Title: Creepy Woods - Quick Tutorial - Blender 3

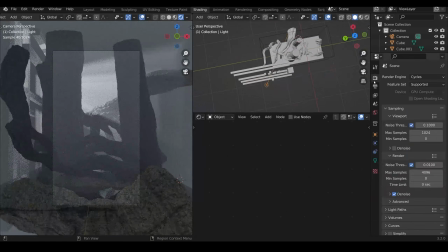9s
In this video, I'll give you a quick rundown of how I made this spooky forest scene.
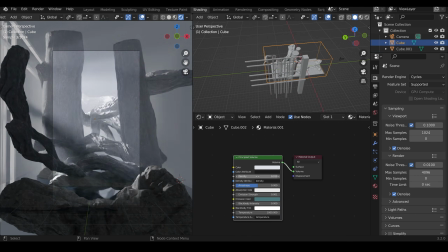14s
It's actually a lot easier than you think, so maybe once you've seen the video, you can give it a go.
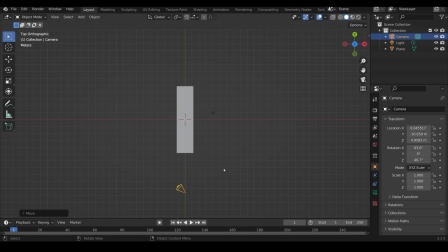18s
So in Blender, we start with the plane and we scale it so it's nice and long, move the camera to the front and the light at the back pointed towards the camera. I used an area light, made it really powerful and gave it a slight bluey colour. Then I added in a big box, this is going to be my fog, and I went down to the viewport display and changed it to wireframe so I could see through it.
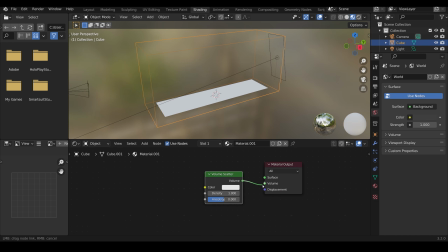36s
Then across to the shader editor, added in a volume scatter node and changed the density so it was nice and low, 0.1, and turned up the anisotropy.
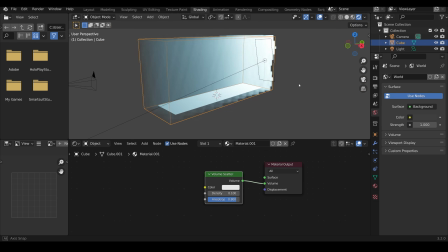44s
That helps with the God rays later on, and you can see in rendered mode what it looks like. Now to make the different objects in the scene, you can sculpt them like I have here.
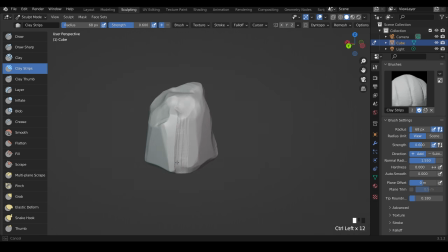52s
I mainly did this because I quite like practicing my sculpting techniques and I use the scrape brush a lot and the clay strips a lot.
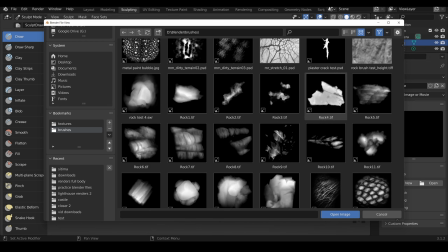58s
However, you don't really have to go this detailed, you can just download a rock or you can use some alpha rock brushes like I am here.
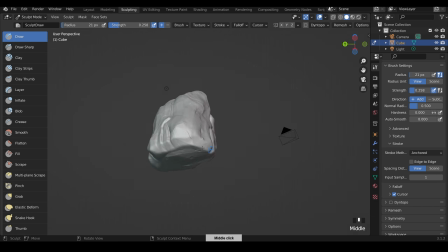64s
Links in the description and a card in the corner if you want a more detailed tutorial on that. Then it's just a matter of placing them in the scene.
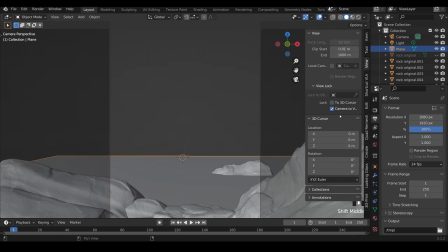70s
I'm using the same rock over and over again, just scaling it and rotating it makes it look like a different rock.
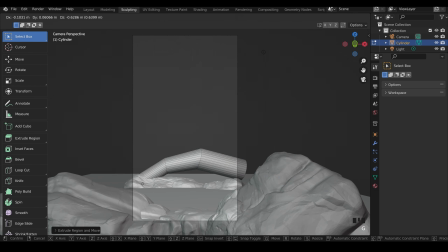75s
For the big branches, you'll probably have to use some sculpting for this.
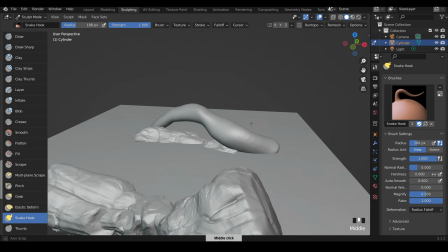78s
I used a cylinder, which I bent very slightly, and the snake hook tool was really useful for pulling it and distorting it.
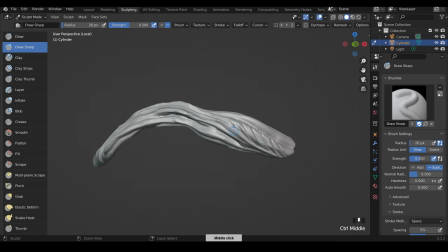85s
Then the draw sharp was very nice for creating the grain of the bark, as you can see here. And you've just got to make sure that it kind of twists around the branch, not just in straight lines.
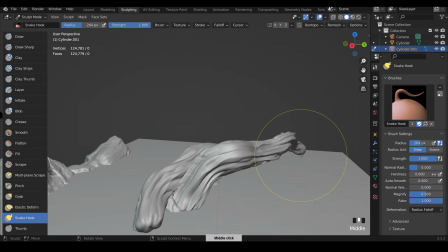94s
Then I duplicated that and modified it slightly with the snake hook tool. I didn't worry too much about the ends of the branch.
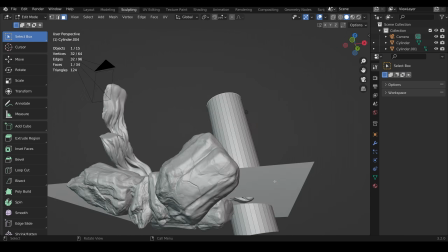100s
They weren't in the shot, so I left them as blobs. The bigger trees at the back, very similar, just much bigger and less grain in the bark.
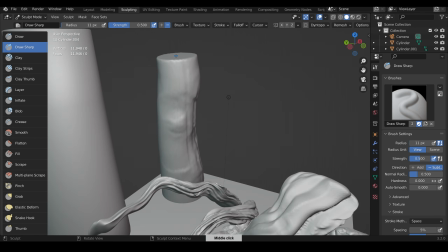108s
I even used the rock brush to create a bit of distortion in them as well, just to create a bit more character.
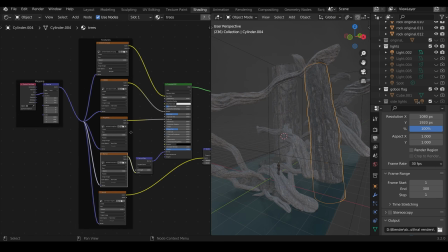113s
The scene's atmosphere is created with lighting rather than textures, so they're all really basic.
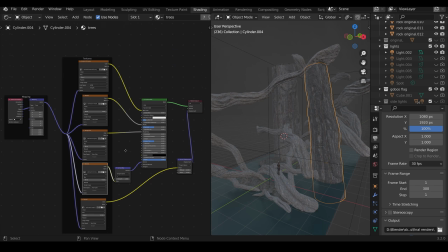119s
They're just a PBR material of bark that's been box projected, so it's all very simple.
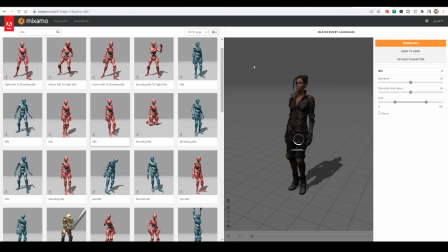124s
The character is taken from Mixamo. It's nice to have a slight idle animation on it, although you don't really notice this. The placement of the character was quite important.
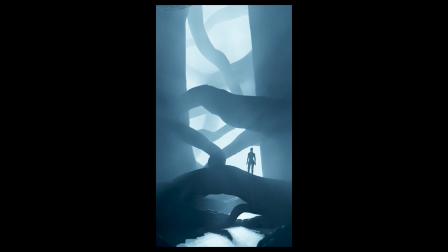132s
I wanted a nice, clear, clean silhouette to make them the focus of the shot, which gives us this atmospheric scene of some creepy woods.